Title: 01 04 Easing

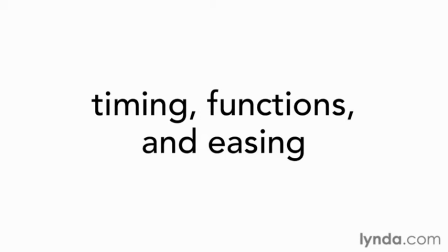Easing is one of those things that I don't think web designers talk about enough. It's only one aspect of any given animation, but the easing you choose has the power to greatly affect the way your animation comes across, so it's a really important factor. By definition, easing is the way speed is distributed across the duration of our animation.
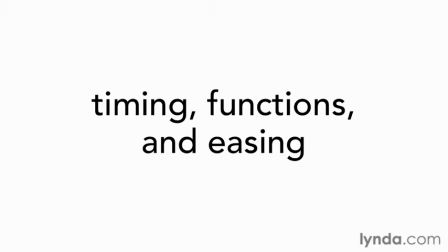In CSS, all our easing is handled with the animation timing function property.
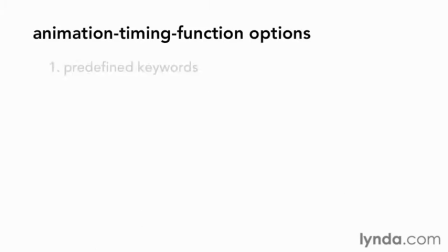We have three options for defining animation timing functions: predefined keywords, our own cubic Bezier curves, and steps. While steps are certainly an option for this property, they are their very own distinct concept, which doesn't involve easing at all. We'll be talking about them later in their very own tutorial. There's still plenty of easing to talk about, though.
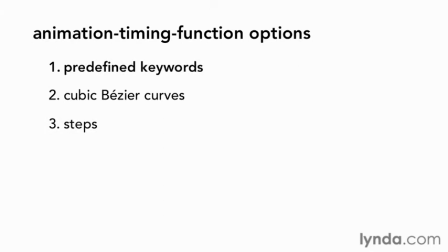Let's look at our predefined keyword options in more detail first, to get a better picture of what's going on behind the scenes.
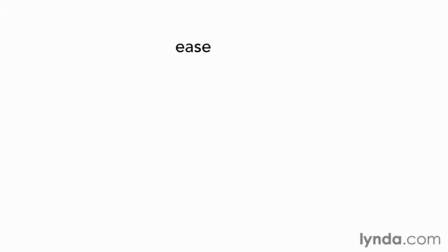Our predefined keywords are ease, which is the default, linear, ease in, ease out, and ease in out. These all sound a little repetitive, but they kind of build upon each other. So let's go back over to our simple ball animation and see how these different animation timing functions can affect the way the animation looks.
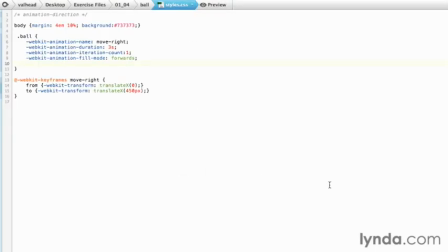We'll go back to Coda and pull up the CSS for our ball animation.
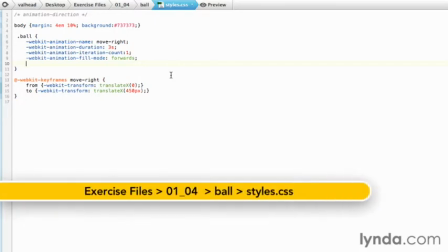We're back on our simple move right animation, which has two keyframes moving from a position on the left all the way over to a position slightly to the right.
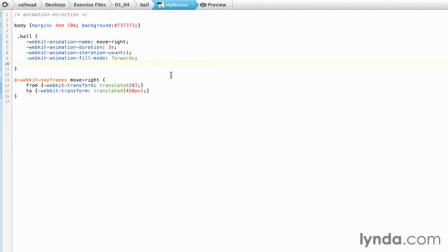And we have our duration, iteration count, and fill modes already filled in for us. So let's add an animation timing function property. So let's start with the animation timing function of linear. We'll save the file and then preview our ball animation in our browser and see how that looks.
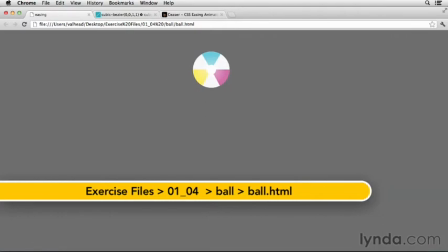Our ball moves across the screen rather slow thanks to our 3-second duration, at a constant speed the entire time.
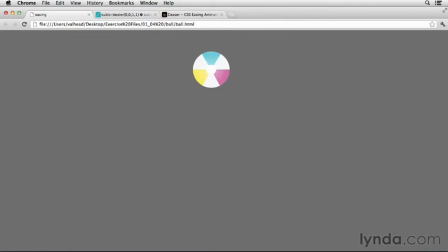And that's the way the linear keyword works. It creates a constant speed of motion across the entire duration of the animation. This is often perceived as a very mechanical motion because nothing in real life actually moves at a constant speed like that. Let's look at a couple other options to see if we can get something that looks maybe just a bit more organic.
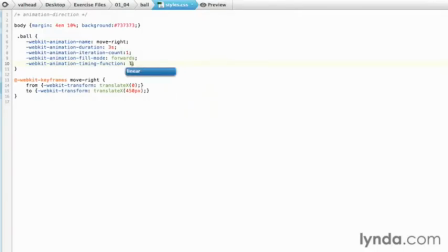If we go back to Coda and then change our animation timing function to ease in, let's save that and take a little preview.
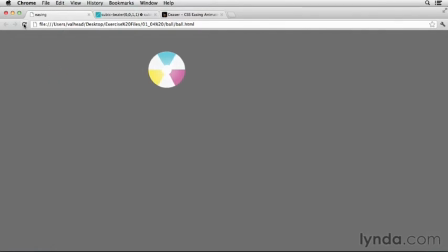We'll refresh our browser window. And you can see that our animation starts out very slow and speeds up just a bit near the end. It's still very long, it takes 3 seconds, but you can see a definite speeding up as we approach the end of the animation. And this is how ease in works. It starts out a little slow and then speeds up towards the end of the animation.
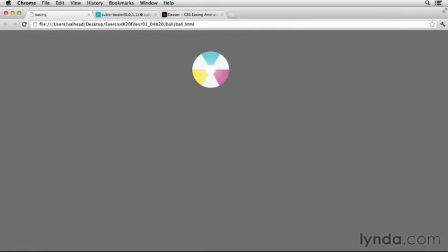It gives it a feel as if it's kind of taking its time, maybe moving a little bit slow, or perhaps accelerating as it gets nearer to the end of the animation.
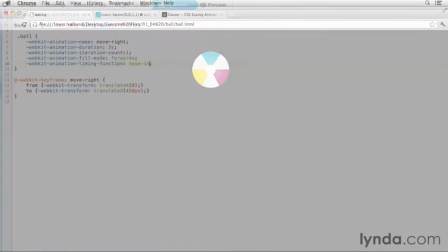And that definitely feels a little more organic than linear did. Let's go back to Coda and try ease out, and then preview that.
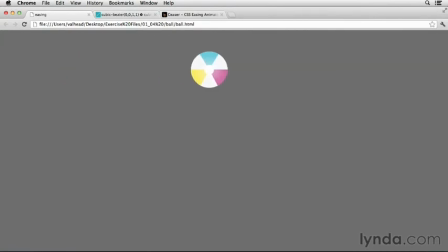You'll see we start out a little bit fast, and then gradually slow down as we approach the end of our animation. And that's what ease out looks like. And you can see how this is also more organic than linear, similar to how ease in was. And this ease out might be something that's had some force applied to it, so that's why it starts out fast and goes slow.
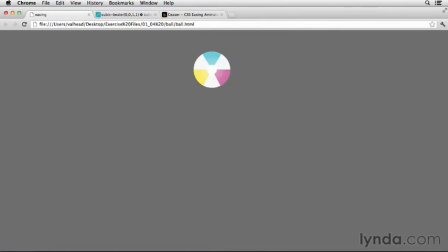Maybe something that was pushed, or maybe something that has weight to it and slows down as it approaches the end of its movement because it has mass and that's slowing it down.
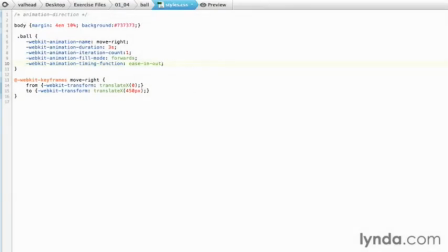Let's go back to Coda and look at our ease in out. Ease in out, as you might have guessed, combines the look of ease in and ease out.
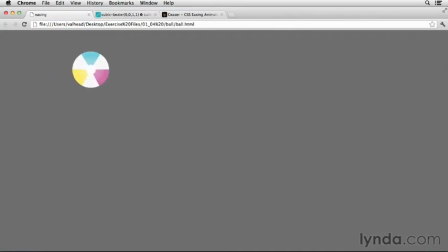So if we go back to our browser and refresh this to see it again, we start out slow, go fastest in the middle, and then slow down again at the end. So again, it's very organic looking, and we have this kind of slowing and starting that is something we see more in the real world because we have things like gravity to deal with.
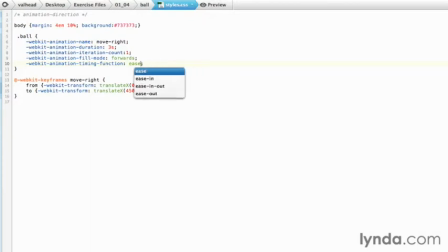One last one to check out if we go back to Coda, let's look at our ease keyword, which if you remember is actually the default animation timing function. So if you didn't set any animation timing function at all, you would get ease.
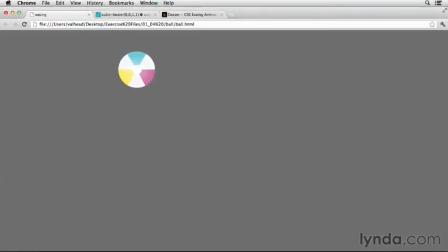And if we go back to our browser and preview this, you'll notice it looks quite similar to the ease in out, starts a bit slow, speeds up the most in the middle, and then slows down drastically at the end. I find that the keyword of ease has a more dramatic slowing down at the end than the keyword of ease in out, but you can see they look pretty similar.
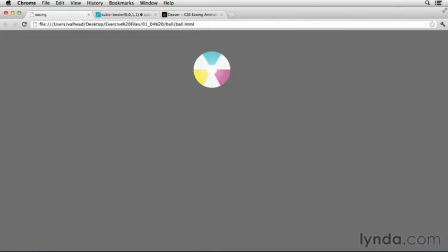Personally, I prefer the ease in out because of the more balanced motion, but if you prefer the look of ease, you can use that too.